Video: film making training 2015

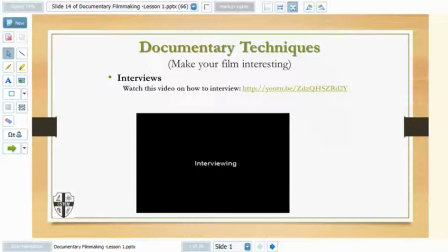16:50 Well, my first crisis is, and the reasoning for that is you want it to be easy on the editor, because the editor have to be able to place the information in the right spots. So let's watch this video on documentary techniques.
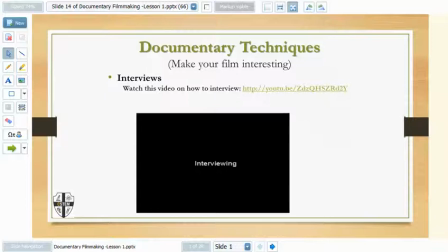17:09 Let me get that link for you guys. Hold on just a second.
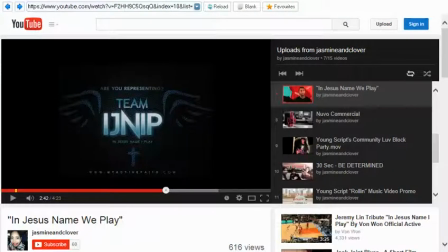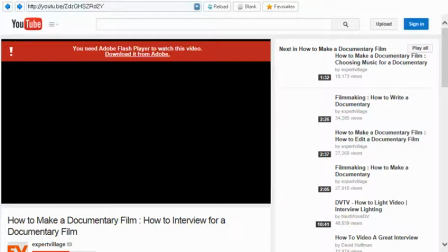17:35 And let me know when you start watching.
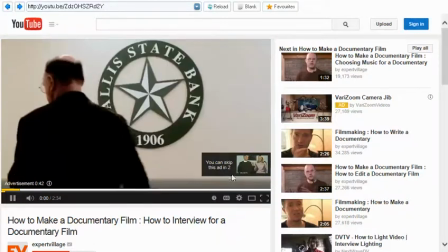17:41 The OfficeJet Pro X manageability is what you look for in any device.
When you interview a person for a documentary, the best way to do it is this. You know, you can videotape them in their living room, you can videotape them at work, whatever, but just make sure you do it in a quiet place where you don't have any background noise,
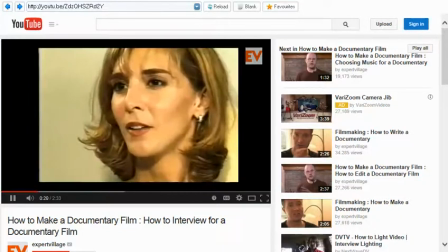18:03 because again, you want the audio to be as good as possible. For lights, you usually have to have a big light in front of them, you know, one to kind of backlight them.
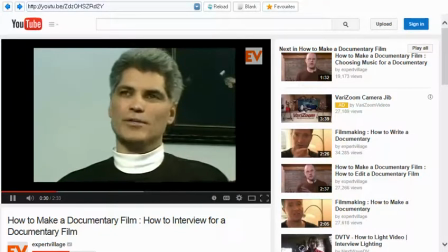18:13 It's really important that also the lights reflect in their eyes, that you have, you know, pinpricks of light in their eyes, because it just makes them seem more alive and more engaging.
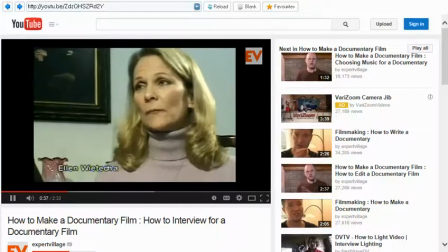18:22 And they never ever should be looking at the camera.
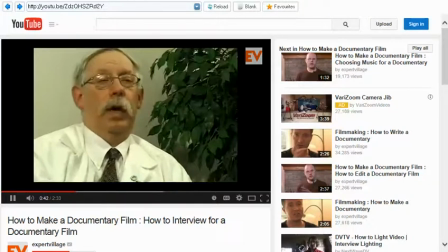18:26 If somebody's asking them questions, the interviewer should be seated alongside the camera so that when they're talking, they're looking off to the side like this as opposed to the camera. And when they're doing the interview and when they first start talking, they'll be nervous and they'll be going like back and forth, back and forth. And you have to remind them, look at the interviewer. So it's always good to have another person there, and you put them in a chair right next to the camera so the person talking can just focus on them. And after a while, they'll forget about the camera. And because they're usually have never been interviewed at all, and this is like a whole new experience for them, they're nervous. These people are nervous. So the first couple questions you ask them again, you know, towards the end, because they'll give you much better answers. You know, they'll be more relaxed. It'll flow more. It'll be a lot better. So definitely repeat those, you know, last couple questions.
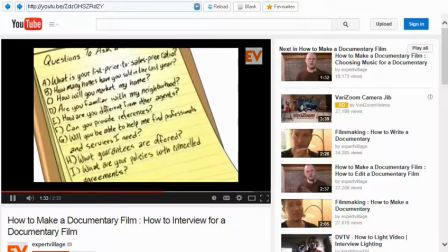19:18 In terms of the questions, I'll send them a list of what I'm going to ask them beforehand.
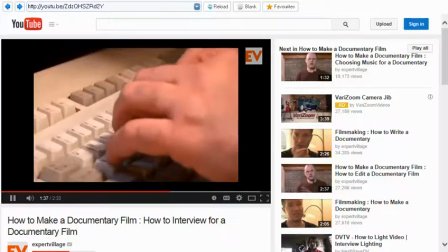19:23 I'll email them, you know, so they could get prepared.
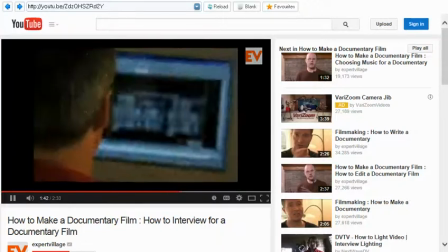19:26 When they're answering the questions, since I don't have any voiceover narration and I have the people in the documentary tell the story,
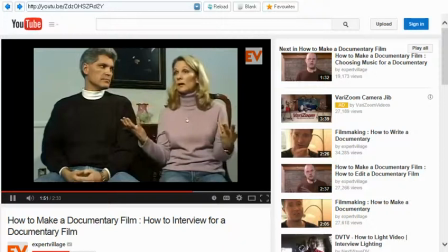19:34 I'll ask them a question like, well, you know, when did you first start, you know, doing this, or when did you first start having a reaction, you know, to the disease or whatever. I'll have them paraphrase the question into their answer. So they'll kind of like, you know, rephrase it.
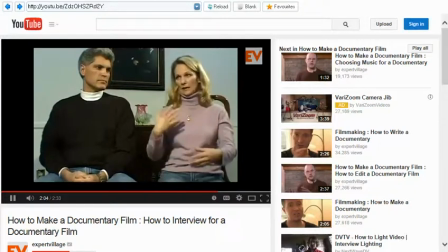19:48 So, you know, they'll be making a statement as opposed to, you know, sounding like they're answering the question. So that's really important, because you want them to convey all the information as clearly you know, as possible.
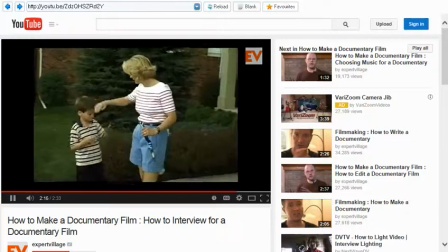20:01 You don't necessarily have to have a sit-down interview like what I'm doing now.
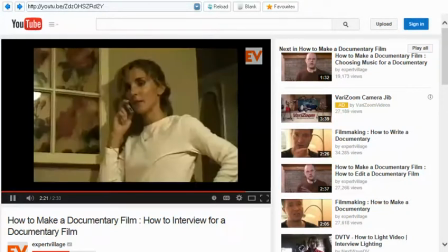20:05 You could have them, you know, you can do like a handheld interview if they're out and about, you know, at work or doing some type of sport or something.
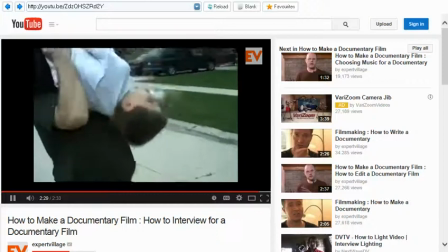20:13 It just adds more variety rather than just have like a talking head. So the more varied, you could do both, you know, the more varied, the better.
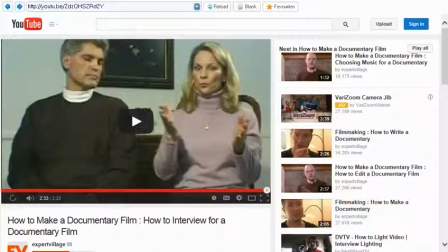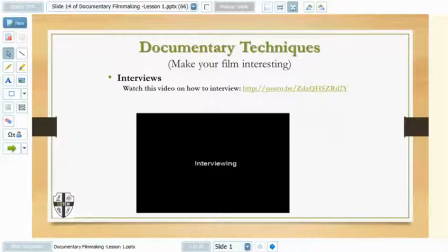Okay, so that was an excellent video on how to do your interviews
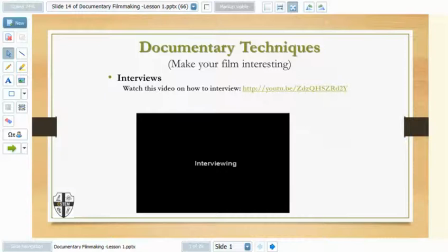20:45 when you're interviewing and make an interview for your documentary.
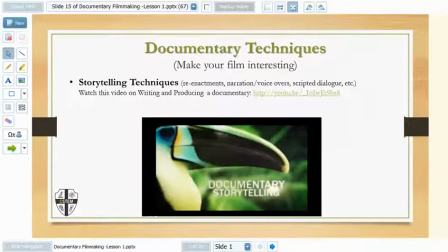20:51 Another technique is the storytelling technique.